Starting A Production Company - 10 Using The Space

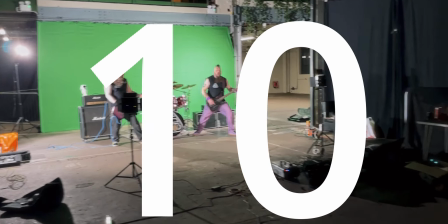(0:00)
Throughout March and April, Riccardo was away on tour for a few weeks, so I was holding down the fort.
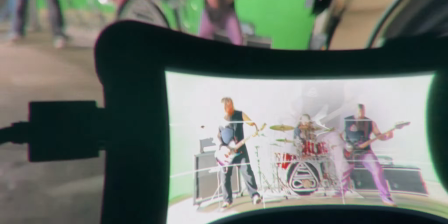(0:05)
We had a request to shoot a music video for a band called Sinkalima, who wanted a giant green screen with a 70s style psychedelic visuals.
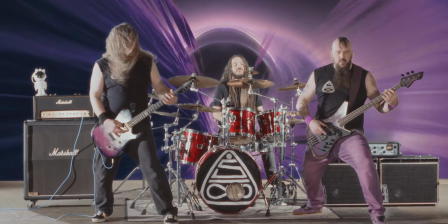(0:14)
So I constructed a giant green screen, and for the first time, we used the event space at Steamworks where our studio is located.
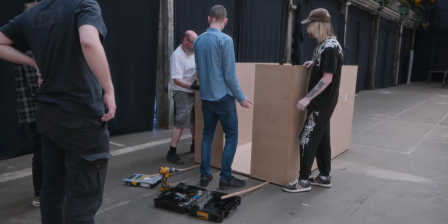(0:22)
1 month later, we were utilising the space at Steamworks once again, only this time shooting our second video with Fracture.
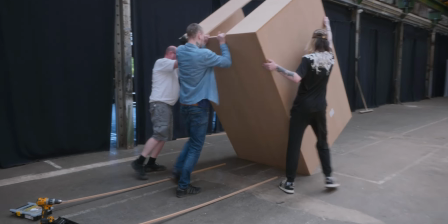(0:31)
Riccardo was back, but he'd recently undergone emergency back surgery, so would be out of commission for a few weeks.
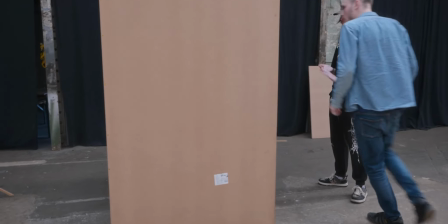(0:38)
This meant that for the first time in our short history, we had clear job roles.
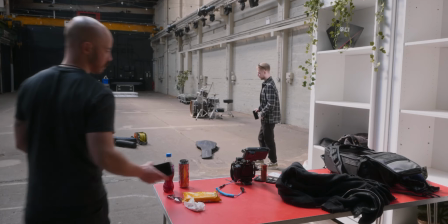(0:43)
Riccardo couldn't do any heavy lifting, so I would shoot the video and he would edit it.
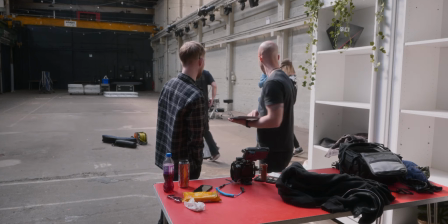(0:49)
Fortunately, on the day of the shoot, we weren't pressed for time, so I could pretty easily manage the workload on my own.
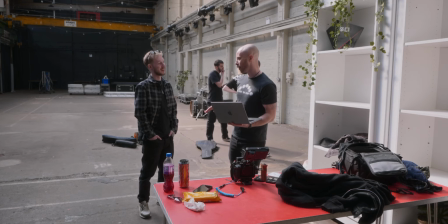(0:56)
I've started incorporating a specific production area on set now, usually a table or desk.
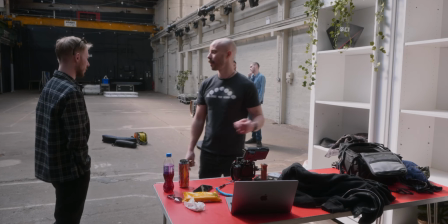(1:03)
This is because if you don't have a centralized hub, I've found that bits of gear can get strewn about all over the place,
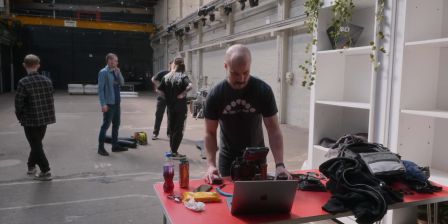(1:09)
and quite often I'll spend an unnecessary amount of time looking for a misplaced lens or filter.
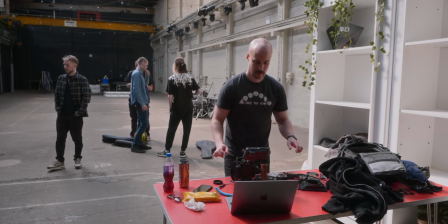(1:14)
Having a station where everything is returned to really does help the organization and efficiency of a shoot.
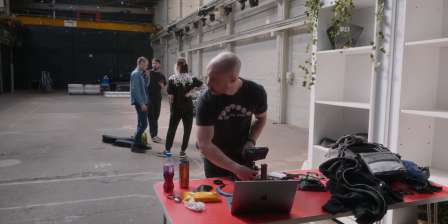(1:21)
It's kind of obvious, but I never really implemented it until recently. It's also a great place to keep drinks and snacks for the artist or client.
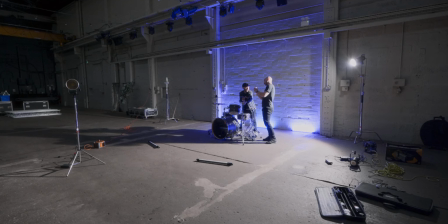(1:29)
The event space is a wonderful location to shoot, but the roof lets in a lot of light, so generally we have to wait for it to go dark before we can start shooting.
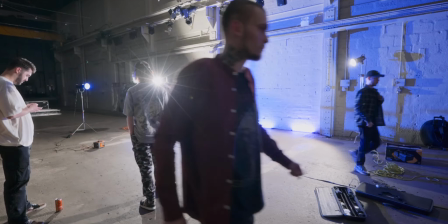(1:38)
As the daylight faded, I started positioning the lights and got the band to set up for the main performance shot.
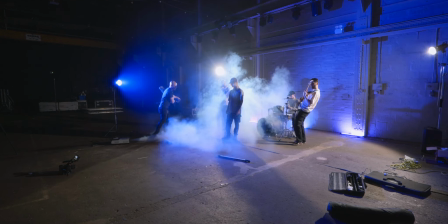(1:45)
Smoke machines are basically a cheat code to make everything look more cinematic, so I wasn't shy putting some haze in the air.
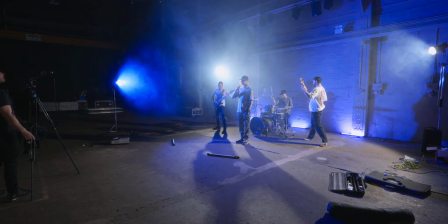(1:54)
After setting everything up, it's very common to have to reposition the band members to balance the composition.
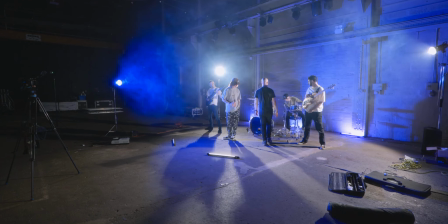(2:00)
In a live gig setup, the drummer is traditionally placed centrally at the back, so the band automatically set up in this fashion.
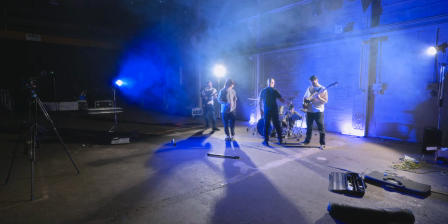(2:08)
However, on camera, this means that the vocalist is blocking the drummer and we want to see all the band members,
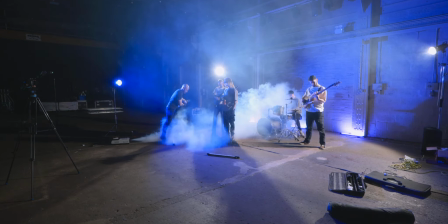(2:15)
so unconventional positioning often helps to give everyone their moment in the spotlight.
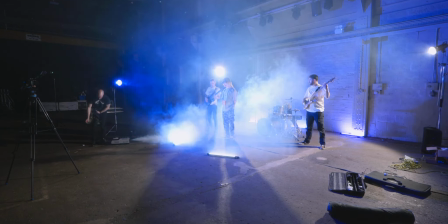(2:20)
After a quick haze top-up, it was time to shoot.
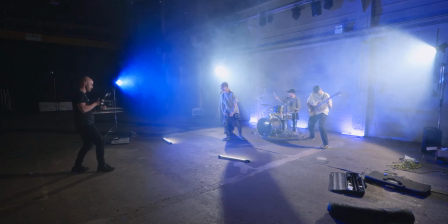(2:24)
I think people can underestimate how much camera work is made easier by having a basic level of strength and flexibility.
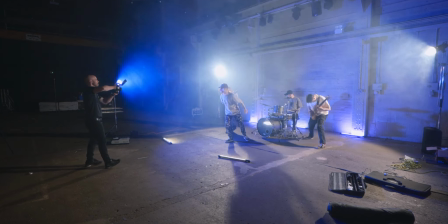(2:32)
It's not that you can't shoot if you're out of shape,
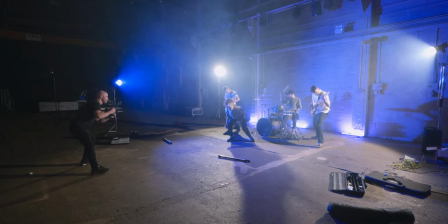(2:34)
but I have absolutely no doubt that my regular yoga classes make it much easier to sit in awkward filming positions for longer periods of time.
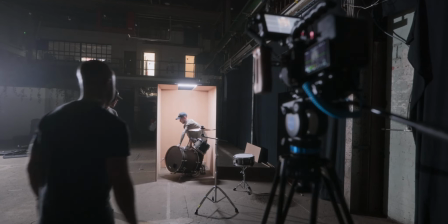(2:44)
The other major scene in this video included the members of the band being trapped in this strange claustrophobic booth.
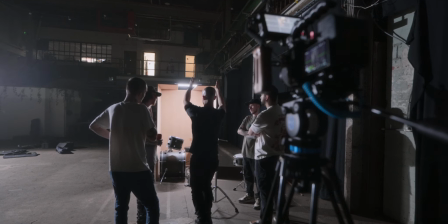(2:50)
This is the only point of the shoot that caused me any issues. Riccardo had been planning to take the lead on this shoot and should have been filming.
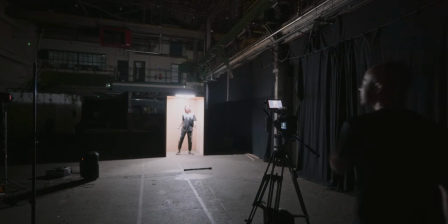(2:57)
He'd handled pretty much all the pre-production.
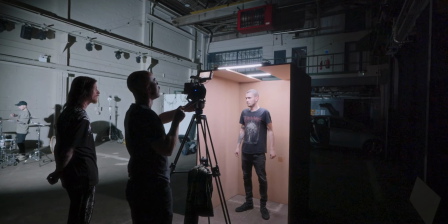(3:00)
He had the concept and the visuals in his mind, and although he'd explained it very well and provided plenty of references,
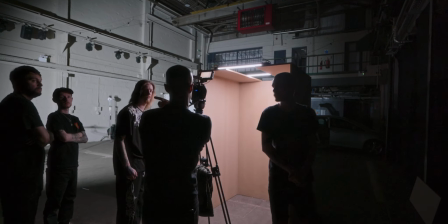(3:07)
I couldn't be sure we were filming exactly what he was looking for.
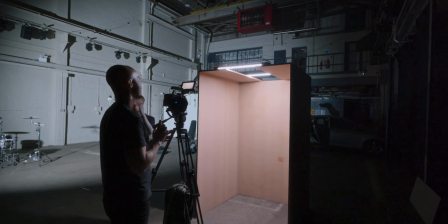(3:11)
Sometimes, as a director or producer, you have a clear vision for what you want to achieve.
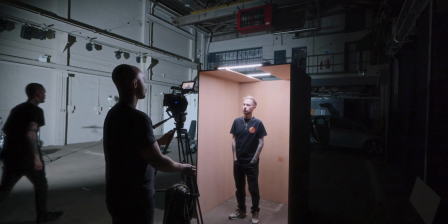(3:17)
You see the end result in your head, and it can be difficult to translate that into words.
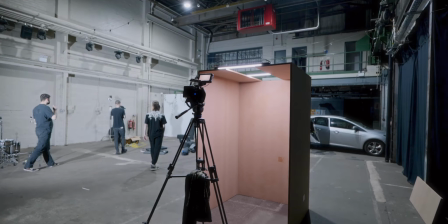(3:23)
So to be safe, we grabbed a few extra shots and used a variety of angles.
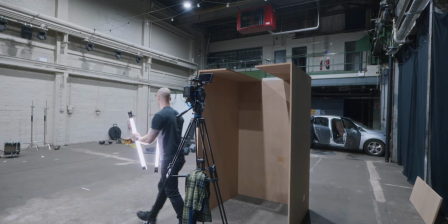(3:30)
The shoot was a lot of fun. As I've mentioned before, both me and Riccardo have spent a lot of time working around the music industry,
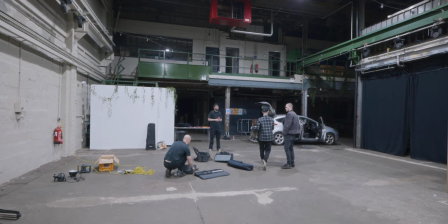(3:37)
so the types of people we come across are generally like-minded individuals. I really enjoy working with other creatives, especially musicians, and the boys in Fracture are so sound. It's jobs like these that make me forget that I'm actually at work.